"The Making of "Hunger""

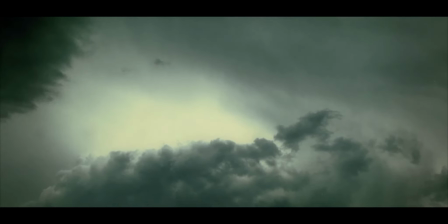I had it propped up, pointed out my window, and the clouds come.
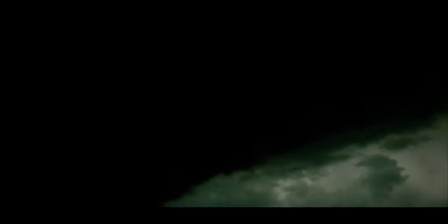I stopped my time-lapse before the clouds fully made it to the bottom right-hand corner, so I just fade out.
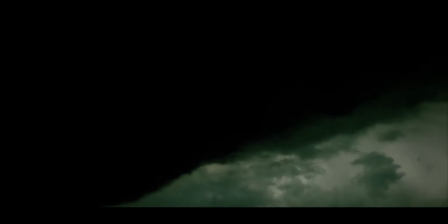But I thought this would be I found a great use for this, because night is coming, and this is like such a spooky night shot.
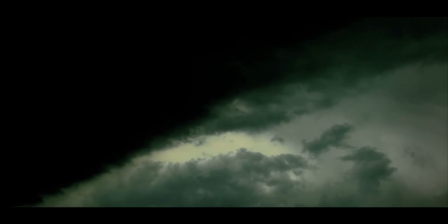And I did a little bit of color correction and stuff to make it look more filmic. But I love the transition.
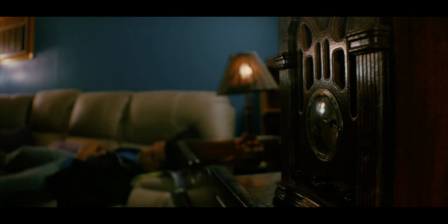Now, for this, the timing wasn't exactly right when David wakes up to the flashing of the radio, and I feel like I don't remember what it was, but what I had to do was I decided to
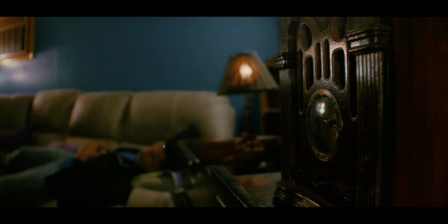freeze frame him at the moment right before he started waking up. Now, if you freeze frame this footage, there was some natural noise going on from my camera sensor. It's a Micro Four Thirds camera, so it does pick up noise in low light.
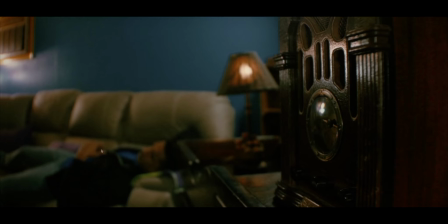But when I freeze frame the shot, then the noise is frozen as well. So I had to add my own noise back in, put it back over it. So if I press play here, you can actually see like little spots and stuff moving around.
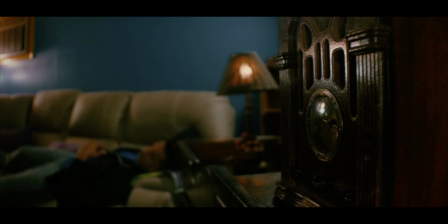But yeah, the shot is frozen there, and this actually there we go. I took a mask and I put it around the clock here. So because they were flickering it on and off,
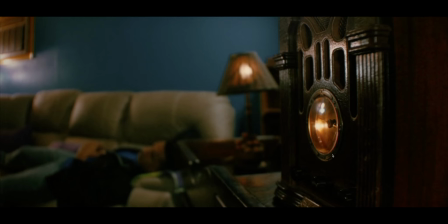but in the edit it wasn't flickering at exactly the right times that I wanted or exactly the way I wanted to, so I just kept jumping between the version of the light being on and the version of the light being off that I had, and I would just manually switch between which shot I wanted.
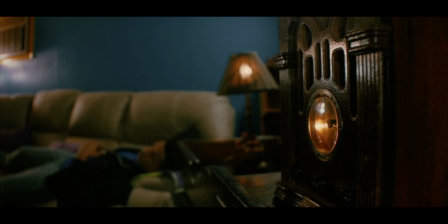And again, the only portion of the shot with it on was cut out specifically around here, so you didn't see a lot of, so the jump cutting is just happening in here. So I could time it to exactly the static sounds that I want, because we didn't have those static sounds.
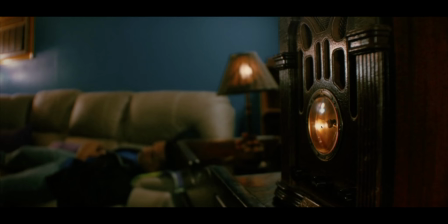We were just kind of flickering this light just without any idea of what the noise would really sound like. And once I got the noise going, I said, okay, I can flicker it here and flicker it there, and I could fine-tune it to exactly how I wanted. So let's go back.
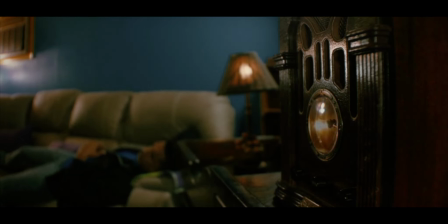So it's like long, long. And then I could time exactly when I wanted him to wake up, because it was frozen right before he started doing all this movement.
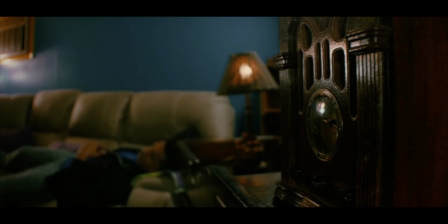So I can say, you know, what point in the static is like loud enough that he should be waking up, or how long should the static have been going before he wakes up. I could control all of that. So between him, the flashing light, and the static, all three things I could time independently,
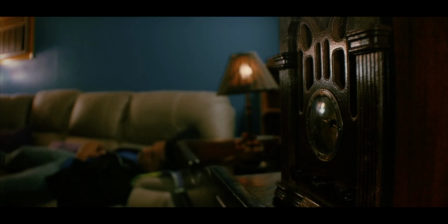so they all worked together as best as I could get them, the way that I thought would work.
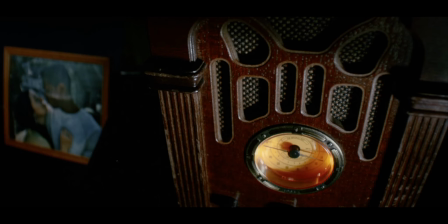How about an anniversary toast, honey? And how about an anniversary?
I have just done that just to scare my roommates and friends sometimes when I want it to be a ghost voice, where it builds up from like the first letter of the word is sort of dragging.
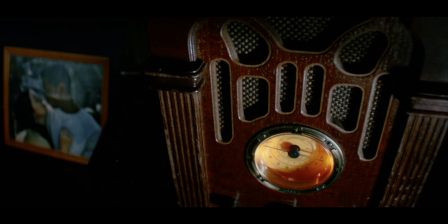The H of how is how about, and I told her about that. I don't like to do line readings. I hate line readings as a director. You don't want to perform for the actor and then say, perform it like this. Let me do the performance to show you, and now you replicate that, because that's just like,
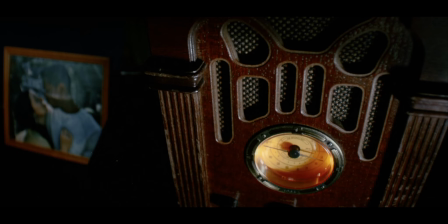for any actor who's, smart, they'll think, well, then you act, my friend. If you can act it, then you act it.
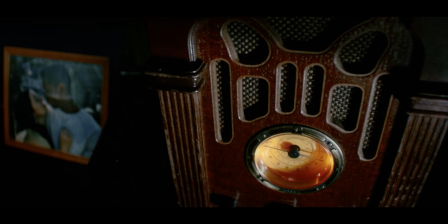But this was just that weird little, like, I didn't know how to explain what I was thinking, so I had to sort of do a performance, and I made sure to let them know, like, obviously I'm not doing it justice. I'm not a performer, I'm not an actor. So if that's the blueprint.
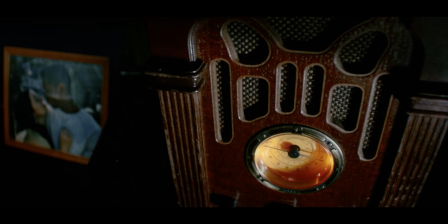If you can bring the character to that, how about an anniversary? And she did it flawlessly. I love it. And we didn't get David sitting up in this close-up. I kind of wish we did, but that's why I don't mind.
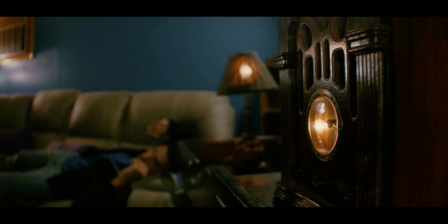He does get up from this angle, but it just the timing wasn't right in the edit, so I decided to cut to
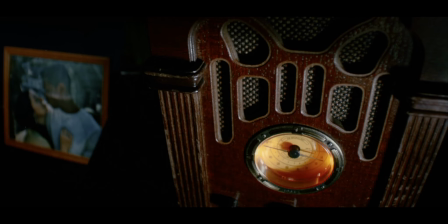this shot so we can cut away from him, so we can give him time to sit up without him being seen.
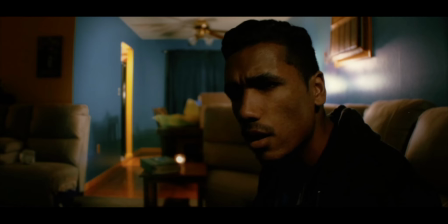And now when we cut to him, he's up already, and I decided to cut right as his head was moving, also to sort of add to that, he's still getting up, he's still moving, he's not just sitting there stationary. And Jaquinley was out of frame for a little bit, and that's what we see here now.
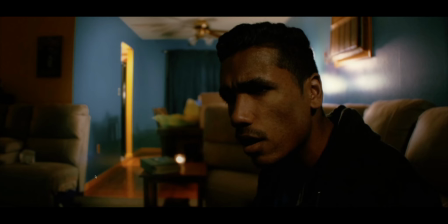I've superimposed the version of the living room corner where she wasn't here, so that's on top of the footage of him on the couch. And technically she actually is standing in the corner,
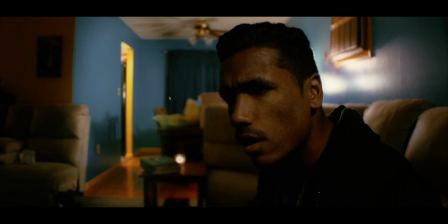but on top of her standing in the corner is footage of the room being empty.
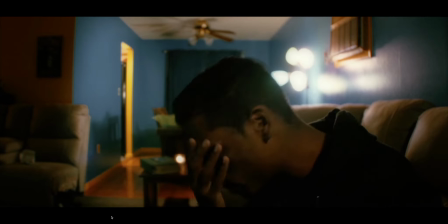So when it looks like she's fading in as a ghost, as she slowly dissolves into the world, it's not footage of her fading in, it's footage of the empty living room
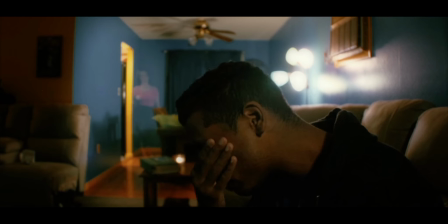fading out and revealing her like a curtain being pulled back. So she was just sitting there the whole time while he's rubbing his eyes and everything. That she's sitting there. Or standing there. And then I dissolve it out.
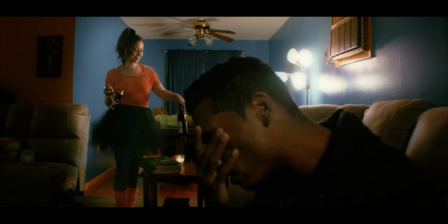And at the same time, I'm also racking focus to her.
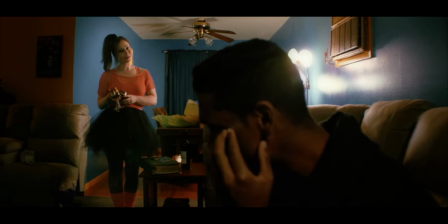I see you couldn't wait to open your present.
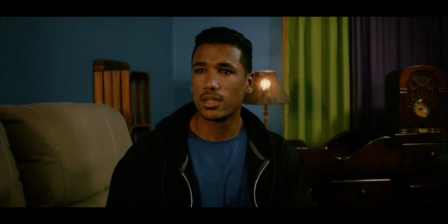So he's centered in frame. You want to do like the looking room. There's multiple ways to do looking room. You can generally, you want to have him on the right third since he's looking from right to left. But I'm centering him for now so we can get
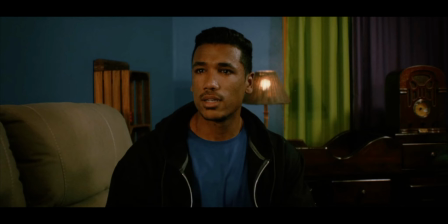I want to be able to see the radio in the background to remind people where this is all coming from, and also because this is an important moment for him, and she hasn't sat down yet, so we're going to get to the close-ups, but...
Wait. What the fuck?
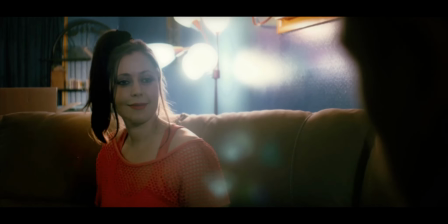And I love this light that they bought with all the different little bulbs, and you can rotate it any which way you want. I wanted to angle it in a way where you can see a lot of these little flares and everything. I really wanted to look ethereal and magical, and it's like she's creating... There's a halo around her a little bit, and again, it's sort of like, heaven is...
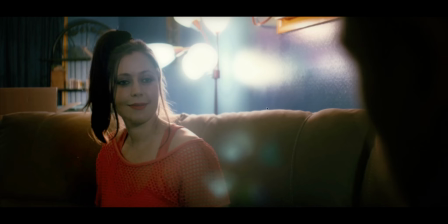She's from heaven, she's from the afterlife, so there's this sort of, interesting otherworldly light going on.
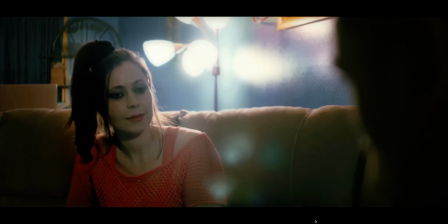No, this isn't real. You're dead.
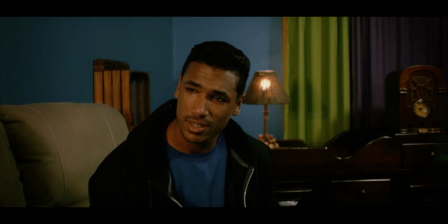Don't be silly. I'm right here. Do I look dead to you?
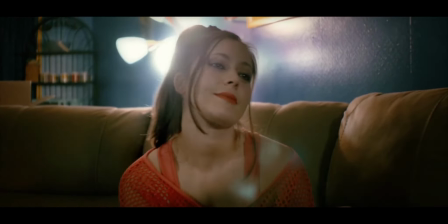You must have been dreaming. No, I buried you.
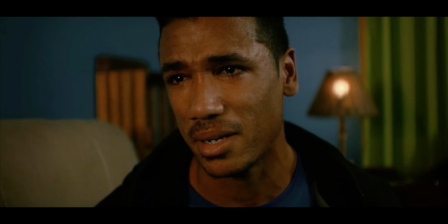So again, close-ups for me. If there's a beat, that's a good time to consider an edit to a close-up. So when she says, "Do I look dead to you?"